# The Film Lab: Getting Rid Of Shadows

Hi, this is Mike from thesubstream.com and welcome to the Film Lab. You know, we shoot a bunch of these videos, all of them in fact, or almost all of them, inside this really big, giant studio that we found that we were lucky enough to find really cheap because over there they store hazardous waste, over there and over there trains go by all day, and below us there's women making vegan soup 24 hours a day with the machines that go row, row, row. But if you're a film student or you're a person making a low or no budget movie, one of your first ones, you're probably not gonna be lucky enough to be like we are and find an industrial space for really cheap that you can shoot in. You're probably gonna be shooting in your mom's basement or your mom's living room or your basement or your living room or a condominium or a residence hallway or something like that. So we're gonna assume in this episode of the Film Lab that you're shooting some scenes, some pivotal scenes from your short, The Lost Boy, which is about an ex-film student who had to drop out of film school because he got addicted to heroin and now he's gonna kill himself. In a condo somewhere, and that you got lights and you got an actor, we're gonna identify the single most pernicious starting filmmaker mistake in terms of lighting and tell you how to fix it really cheap and really easy. So come with me. I'm now Sandro, and I love the heroin. And I'll see you on over there.
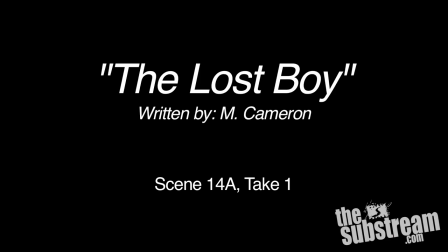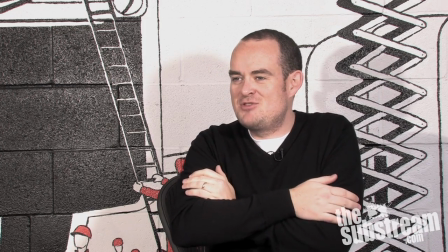(1:38) But Susan, I don't want to quit the heroin, even though it will kill me. I love to shoot it in my veins.
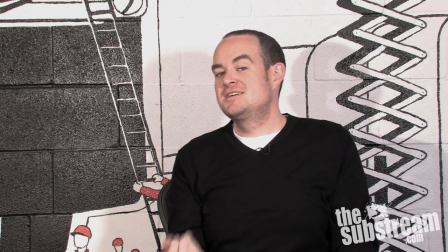(1:47)
And scene. It's really powerful stuff.
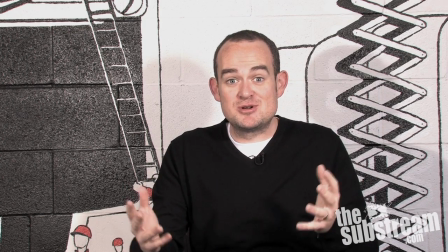(1:50)
So pretend for a second that we're shooting inside a little condo or somebody's apartment building that doesn't have a mural painted on the wall behind me.
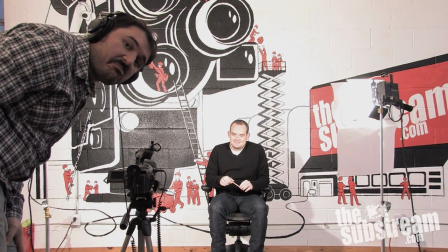(1:57)
And what we've done is thrown up some quick and dirty lights, basic 3-point lighting. A key over there, a fill light over there for this side of my face,
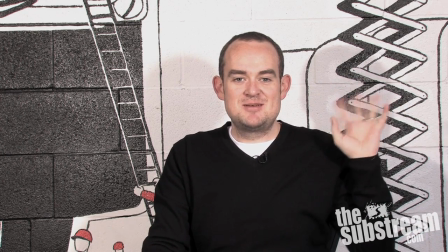(2:05)
and an imaginary backlight behind me that we don't have because I'm jammed up against the wall.
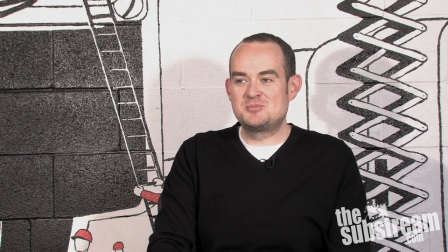(2:10)
Even though I had a really good performance where I was being Sandro the heroin addict, it didn't look very good,
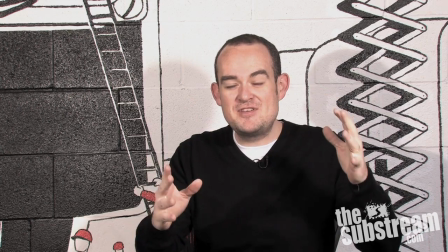(2:16)
and that's because we've committed the most cardinal, obvious, starting out filmmaker lighting a scene error,
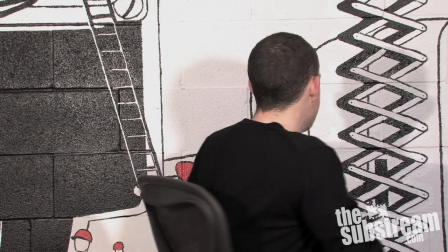(2:24)
and that's that we shot a character with 2 giant shadows on the wall behind them.
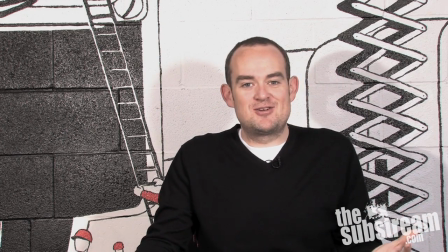(2:31)
Nothing screams beginner filmmaker louder than 2 shadows on the wall.
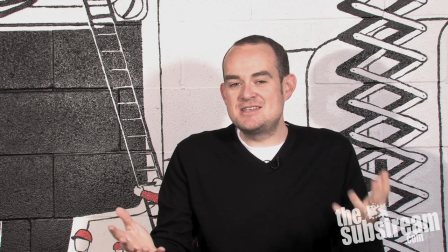(2:37)
And this is partly a product of shooting in the kind of places that you shoot in when you're a starting filmmaker,
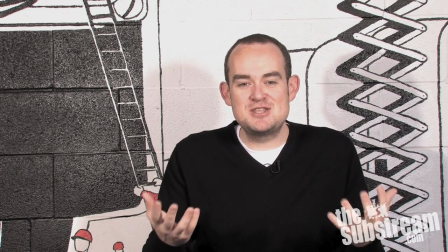(2:42)
but thankfully there's a couple of really easy things that you can do to avoid making that mistake.
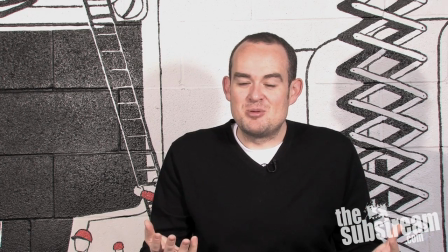(2:46)
And the first thing that's going to contribute to solving the problem is raising your lights up.
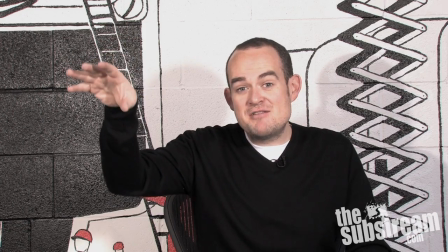(2:51)
We've got our lights right now at just above kind of eye level, about here.
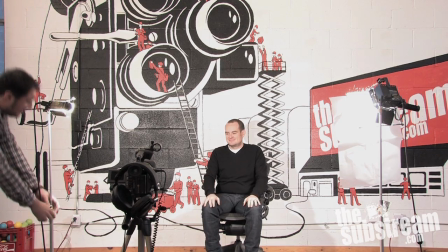(2:57)
So I'm going to send my assistant Ryo to please come raise them up, and we'll see what happens to the shadow.
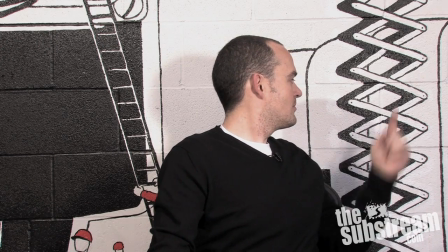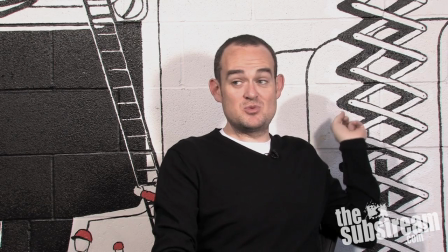(3:11)
You're doing a really good job, Ryan.
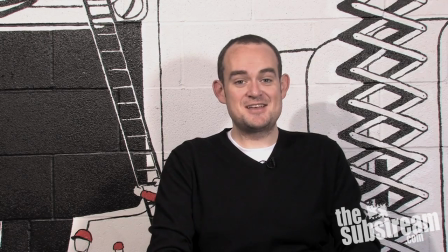(3:18)
This guy is great.
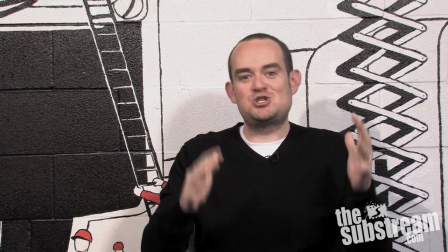(3:24)
So you'll notice that we've lowered the shadows kind of like a couple of inches.
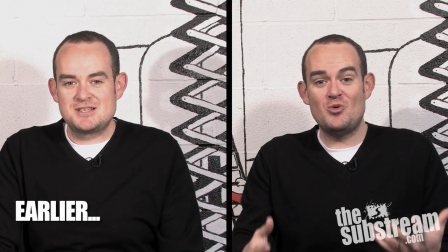(3:30)
And they're not quite all the way out of the frame.
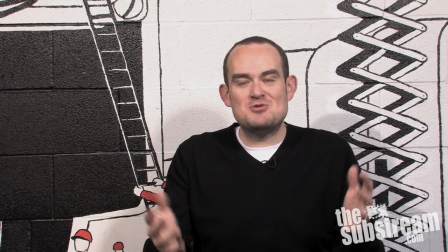(3:33)
And to get them all the way out of the frame, for a frame like this, we'd have to raise them basically through the roof and they'd be shooting straight down like this.
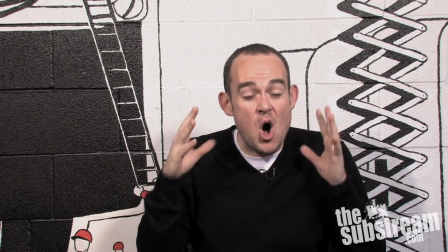(3:40)
So the other thing that you have to do, and this is always going to help your shots look better,
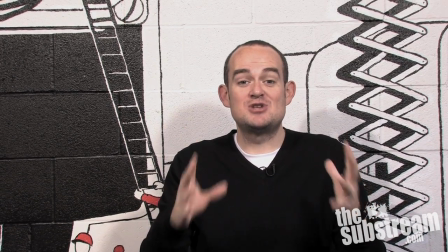(3:45)
is move your characters out from the wall.
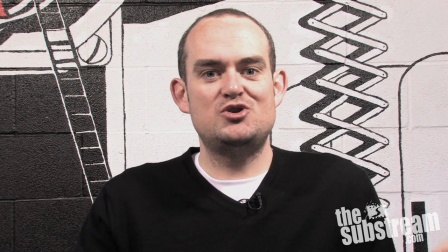(3:55)
How are my shadows now? Who's your shadow daddy now, internet?
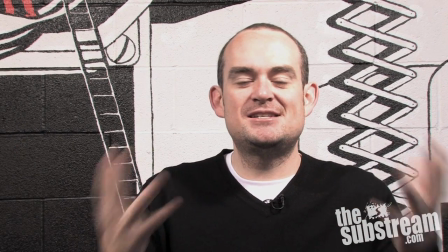(4:03)
When you're shooting a scene inside a small space,
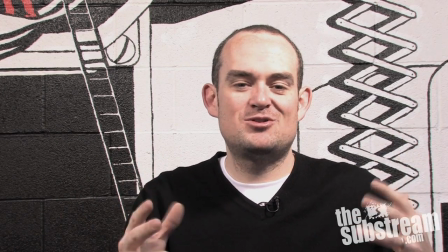(4:06)
I know the instinct is always going to be to jam your characters into a corner because you've got so much equipment and so many people in the room.
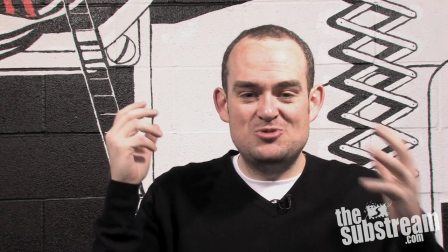(4:12)
Lights, cameras, people trying to bring you bottles of water, etc., etc.